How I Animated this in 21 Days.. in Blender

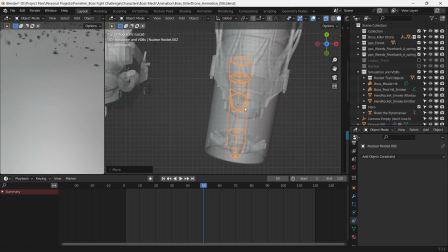We fit similar rocket systems in the drone that our soldier dodges and give the same particle system for the rocket exhaust that we made earlier.
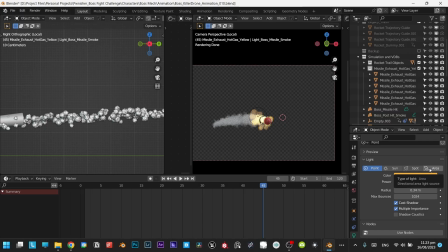The rockets need to have a rotational stabilizing motion when they're fired, which maintains their trajectory and speed.
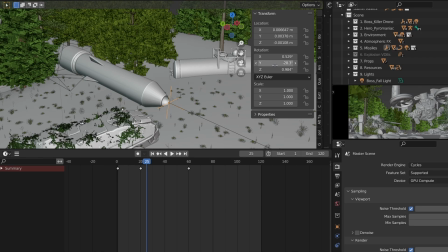In order to do this, we power the rocket to an empty placed at the center of its tip and give rotation to the empty. This gives us independent control of the rotational motion.
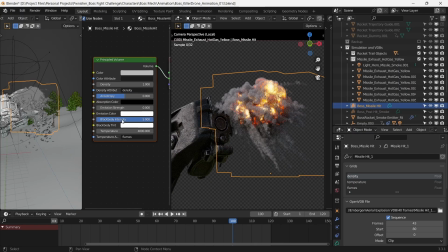For the impact blast, we set up a volume shader and set the blackbody intensity to 5 and temperature to 5000. This gives appropriate flames to the blast rather than just no vellming smoke. Before we set the lighting, we give the entire environment a volume shader.
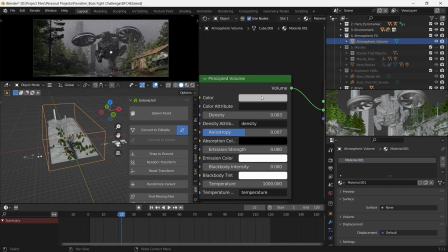Volume adds atmospheric imperfections and much-needed depth. But there are two ways to go about it.
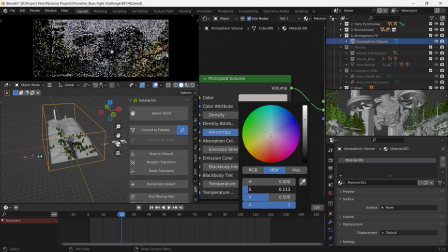You can either give an atmospheric volume in the scene itself, which will strikingly increase your render times, or you can add fog elements in the post-production stage. Whichever way you tilt towards, the point is to use volume or haziness in your environment scenes.
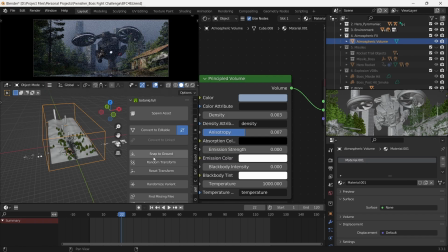As a rule of thumb, the farther you go away from camera, the haziness increases.
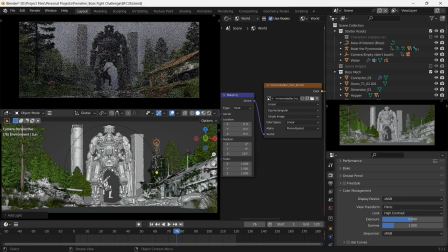And this haziness is often with a blue tint. We've already blocked out lighting using an HDRI, and that gives a diffuse light.
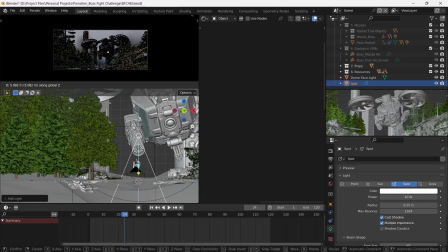But to really tailor the lighting in the scene, we'll use some additional lights to highlight some areas and subdue the others.
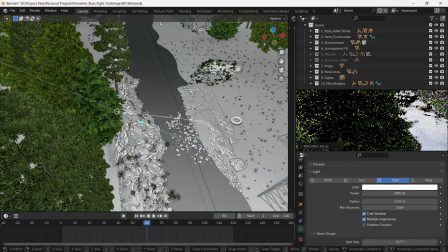For this purpose, we use a spotlight to light specific areas that we need the viewer's focus to go towards.
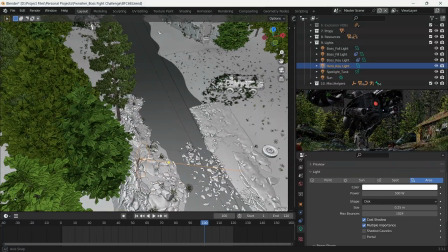The main character is our soldier, so we add a spotlight from the direction of the HDRI. high, and give it some intensity for the main character to stand out from the environment.
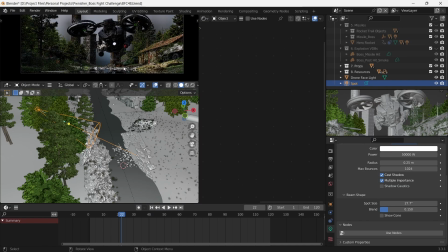We also have a sun lamp to enhance the directionality of light and make the highlights a bit sharper,
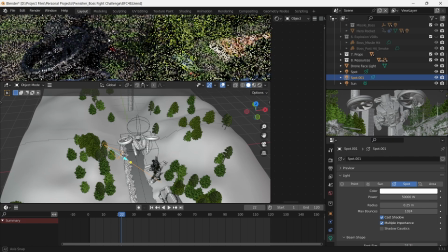especially on the metallic parts, since the HDRI casts a relatively diffuse light.
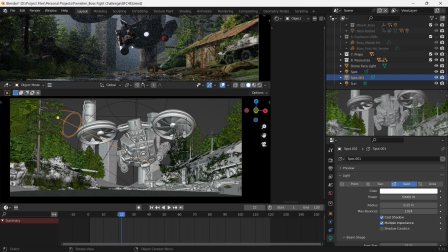Now our second point of interest is the drone. We have another spotlight lighting the rim of the rotors and this makes the lighting a bit more interesting.
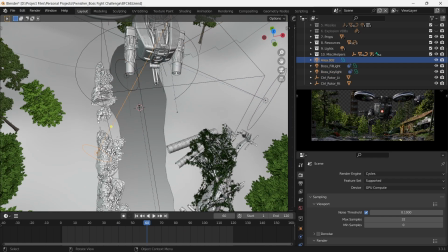We use a small light from the opposite side to lift up some areas of shadows,
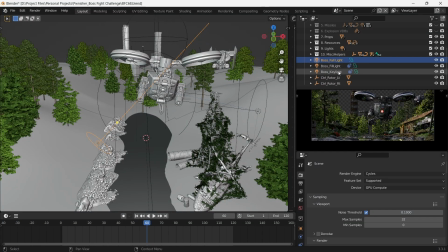and a rim light at the back to separate the drone from the forest, especially because both of these elements have similar colours.
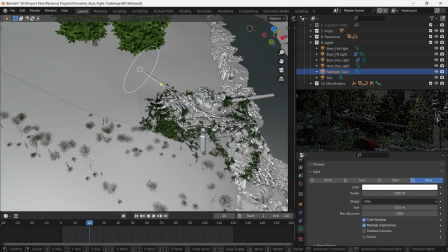We also add a light to highlight the destroyed armour to further enhance the mid-ground. The destroyed armour is a crucial element in telling the story that we are constructing. The way I want you to think about lighting is that it's the mastery over the control of the shadows.
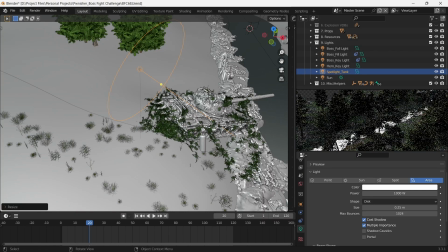Once you're confident in controlling where the shadows go, your scenes will immediately look more interesting.
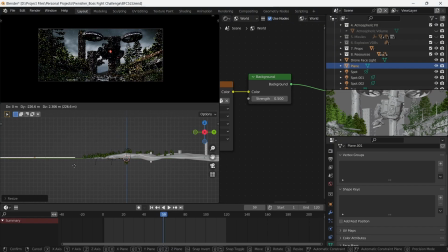One neat trick to further enhance the depth of your scenes is to add a large light blocker just behind the camera. Light coming from the direction of the camera makes the scene look flat. So if you eliminate it or give it a gradual fade like we did here, it adds a flare of mystique.
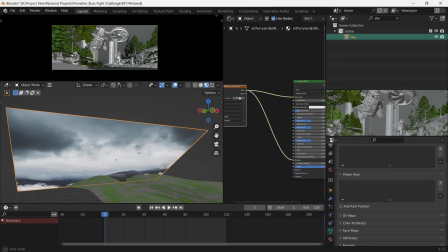For the sky, we use a sky image from Unsplash. They have high quality sky images that you can use as your backgrounds.
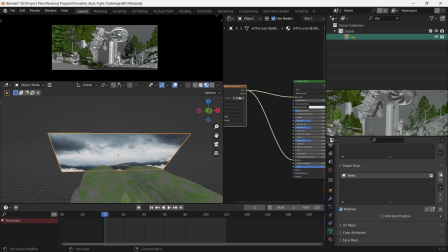To make the sky a bit more dynamic, we rotate the sky at 45 degrees and give it some parallax as the camera moves.
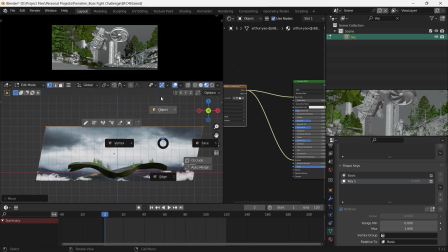We animate the top two vertices of the plane and let it towards right using the shape keys.
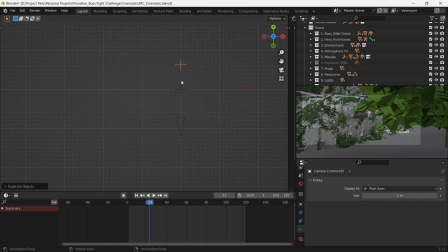To add multiple cameras to the scene for multiple shots, we use a simple camera rig which I always use. It's a camera with a track 2 constraint parented to an empty. This is included in my free Blender startup file, linked in the description.
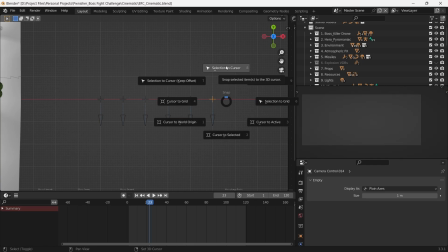We make multiple copies of this according to the number of shots. We then select an empty, set the 3D cursor to our point of interest.
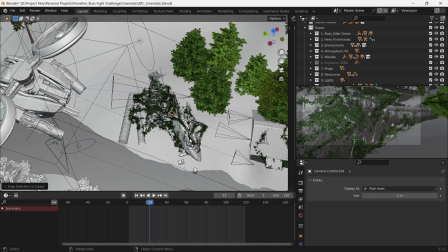Press Shift S and select Selection to Cursor.
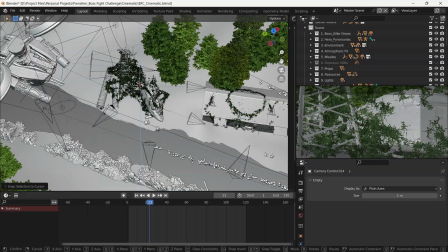Then we can adjust the camera distance from the subject, the angle that we want, and then setting the camera movement.
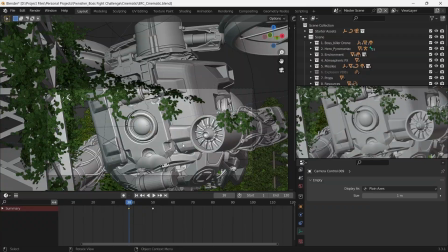Then it's only a matter of setting up the rest of the shots in a similar way. Set up the compositor if you want to do some post-processing.
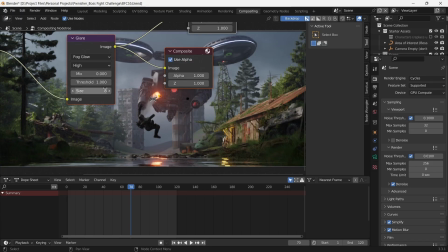And after rendering, here is the final result.